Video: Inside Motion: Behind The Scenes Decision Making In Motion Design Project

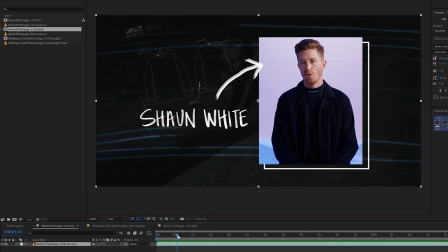The handwritten element I used and I brought on in handwritten fashion, and then I went into Photoshop and hand animated all of these arrows and those elements to playback as well to fit with the look and feel and the style.
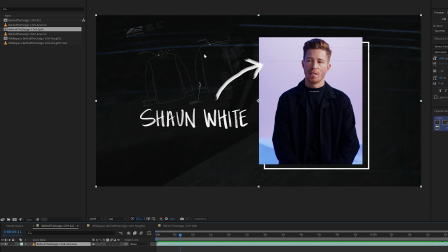And you can see some of the elements here in the background that were provided from the product mockups. So for this transition,
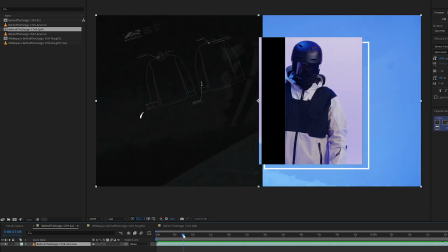throughout the whole piece, I use this black to alpha to black transition.
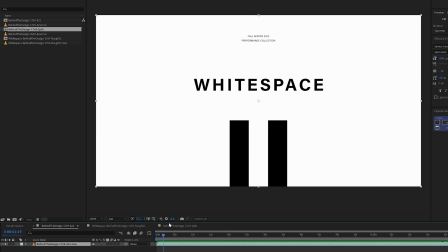And if I go back to the beginning here, their logo is black, white, black, and stripes. And it can either be stripes vertically or horizontally. They've used it both ways.
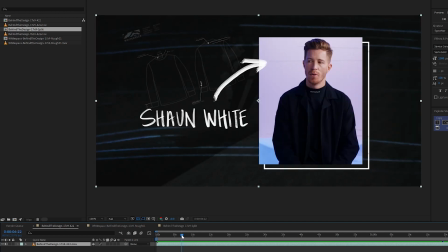So when I went to go do this transition, I tried to mimic that black white logo with the wipe. So as the white comes on, it's black first, then it goes to white.
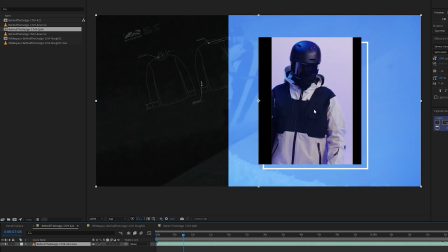Try to step through this. So this is the white, and then it goes back to black to reveal the interview.
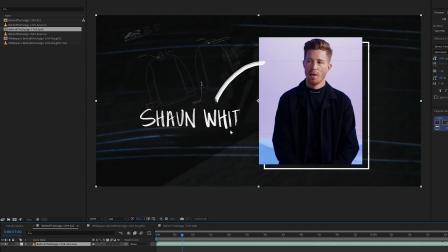And the other thing I tried to do here was, again, this is a behind the design decision video. So when he's talking about the product,
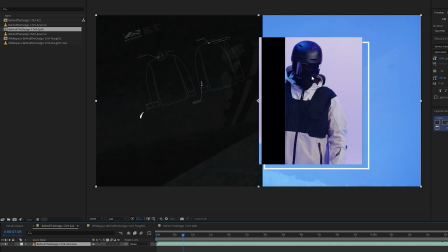I intentionally put the product here, and then I made sure his face was in about in the same spot.
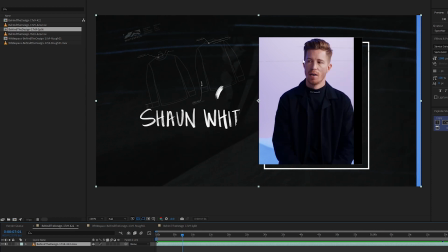So this is essentially a look at him talking about the product
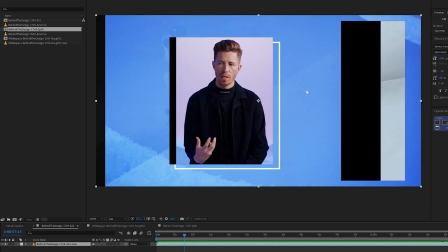and a wipe of the product of him in the product over to him continuing to talk about the product.
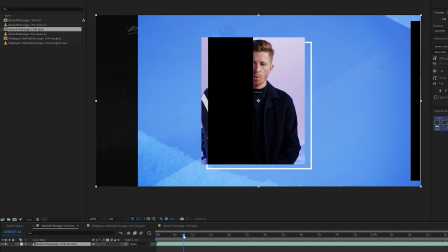I'm animating with the intention of advancing the story and not just animating for the sake of animating.
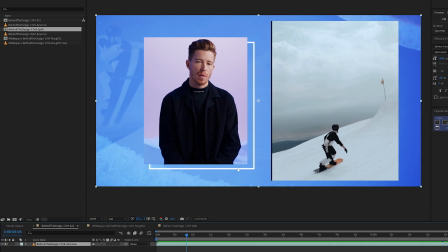So again, here I have the stroked outline here as the layer. I have more layers here in the background. So this blue background is actually something that they shot against here.
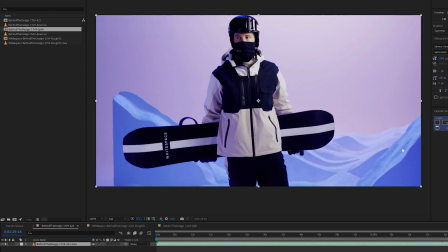So you can see this blue in the background here. They had a shot, a clean plate essentially of just the mountains by themselves.
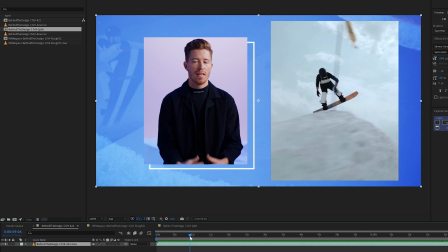So that is what I used here, and then this image is used as an overlay with that blue background just to reinforce that these are the black and white stripes, the white space that we're talking about snowboarding.
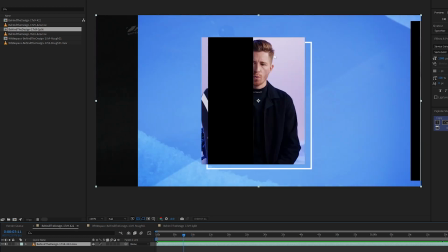It's just a subtle element there in the background, so it's coming across here with this transition as well.
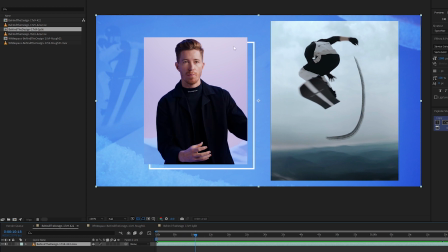So right here, he's talking about what you wear on the mountain, you can take off the mountain.
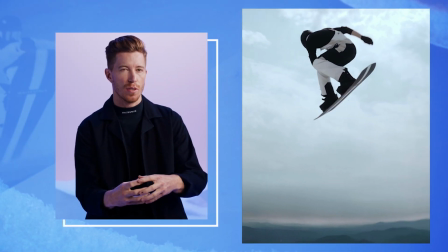Really excited me was the idea that everything that you take onto the mountain, you could really take off of the mountain.
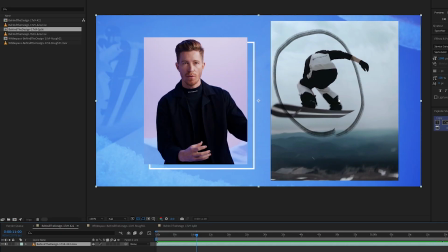So I circled what he's wearing on the mountain,
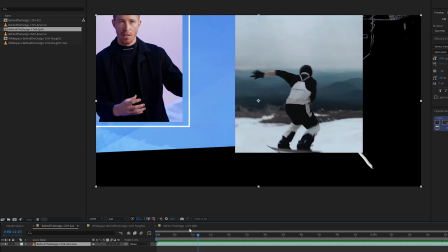and my transition here is in a downward motion with the arrow.
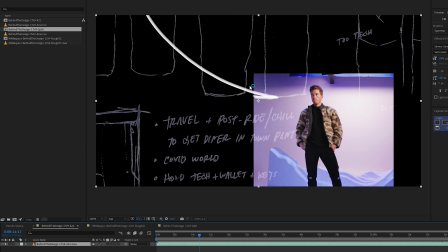It's like you're coming off the mountain, and that's what I'm reinforcing that talking point with that arrow.
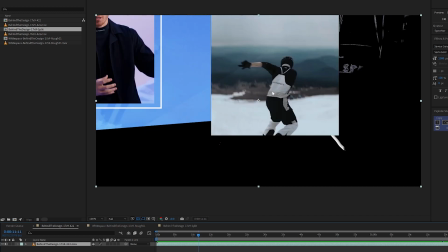So it's saying take what you're wearing on the mountain and take it off.
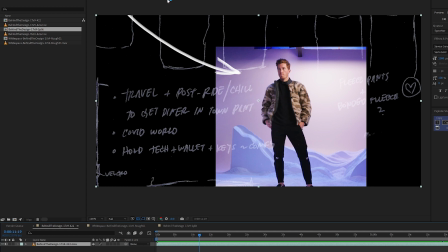So that's why I made the move here as I did, and then also incorporated the product
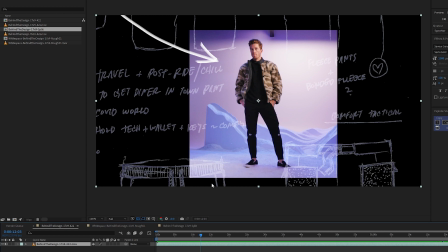drawings in the background because that's what he's talking about is saying, hey, you can wear this even when you're not on the mountain.
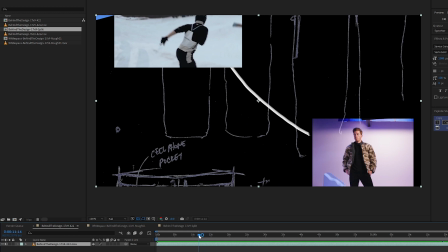And then we go through a couple of flashes here of the different types of product that that will be available.